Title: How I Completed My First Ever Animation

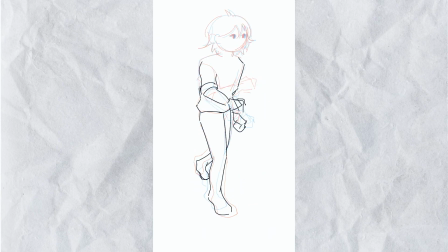248s
And it makes the character look like it's flapping around instead of running. And I decide that surely the reason I wasn't able to get it was because of the brush. So I start from the scratch with a more pencil-like brush. With the pencil version, there are some improvements.
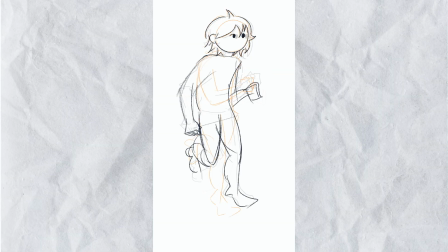265s
For example, the upper leg goes a little bit further than it was before, and the arm movement is drawn better, although it's still in the wrong direction. But eventually, as I sketch more,
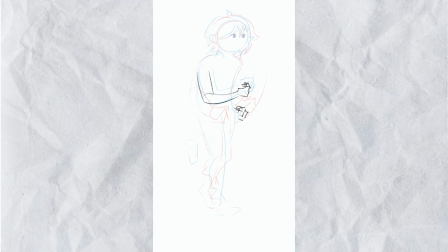280s
I erase the layers and draw a version where the upper leg doesn't go as forward. And I think that makes me feel like that makes it look wrong, but I also forget what was the problem.
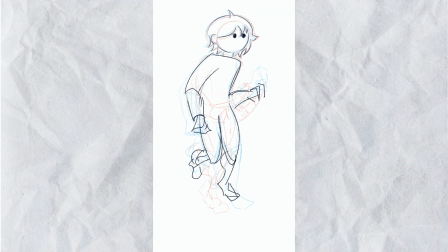294s
So I decide to humble myself once again and and this time around blame the angle that I was drawing in.
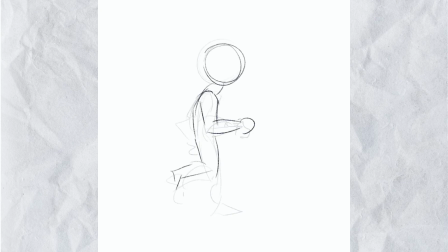301s
So I start from scratch once again from a flat side view. And it's almost as if that everything I've done up until this point is erased from the existence. The upper leg doesn't move at all. So it just looks funny like that.
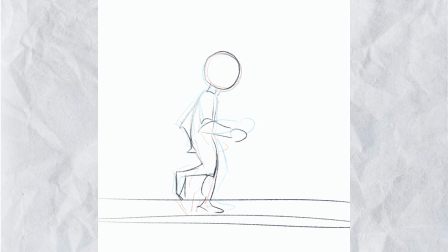321s
And I think I realized that the upper leg needs to move. But then I make it move forward and keep it that way for the whole movement, which is not the correct way either. So it just turns into a jumbled mess where I fix one problem but create another one.
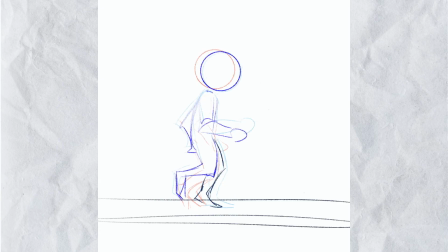340s
And I think this is where I realized that the arms need to be in the different directions. But this doesn't work out either, and once again I humble myself and blame the body type that I was using to draw.
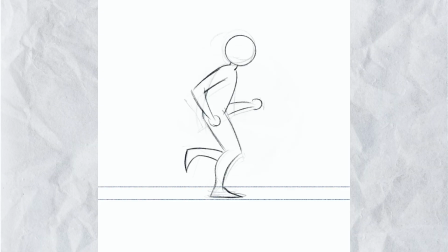356s
So I start drawing from scratch with a more realistic proportionate body, and I just double down on the upper legs not moving. So I just draw a forward leg position and only bend the lower legs.
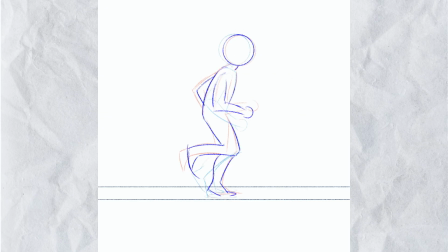372s
And then I humble myself once again and start animating a walking cycle. My first try at this looked like the character was kneading with their feet, like softly crushing something, and I try to fix it.
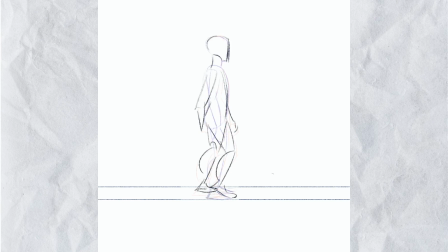388s
But what I do is I make the feet move in an arc, which makes it look like it's a swinging thread instead of a walking feet. So then what I did was I showed what I was doing to someone around me,
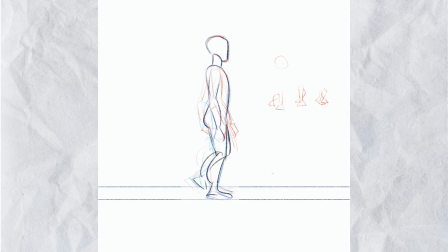406s
and they immediately started walking to test whatever action I was drawing. And what I didn't mention up until this point was that I had a no reference challenge. The reason for that rule was that I was fairly confident that I
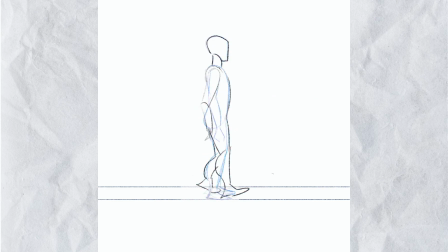422s
would be able to look at an already figured out walk cycle and draw a character on it, or draw that cycle from a different angle and then draw the character on it.
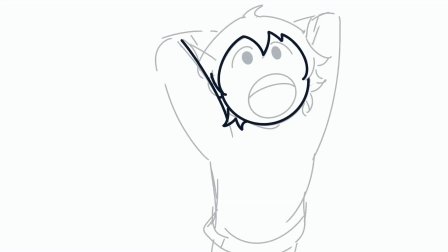434s
The goal of this test was to see how well of a
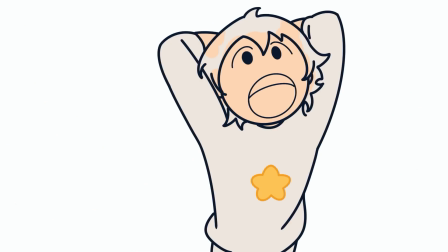439s
motion I would be able to come up with and not make a flashy first animation.
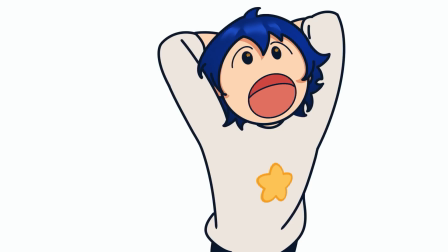446s
And I was keeping my rule very hardcore, and I did not even walk around being aware of the motions that I was doing with my body to help me with this animation test.
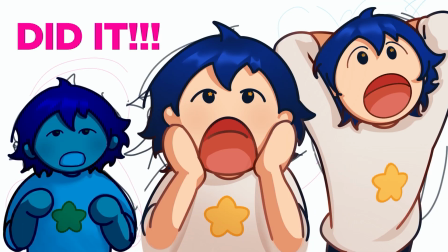458s
But since my rule was broken,
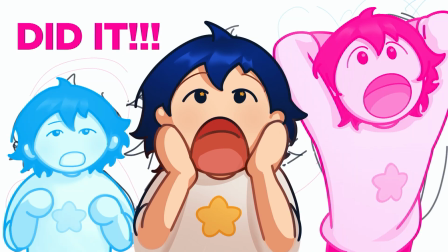460s
I walked around myself too and tried to really pay close attention to what my body was doing.
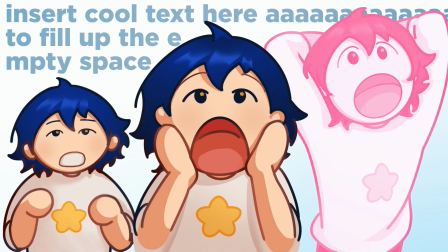468s
And I realized at that point that the reason my walking animation looked so wrong
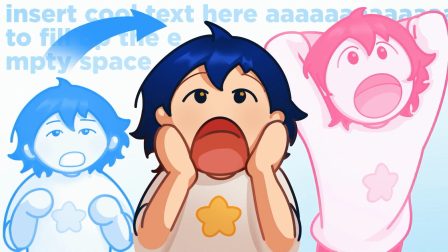474s
is that I belong to a subset of people that don't really make their feet go up as they walk.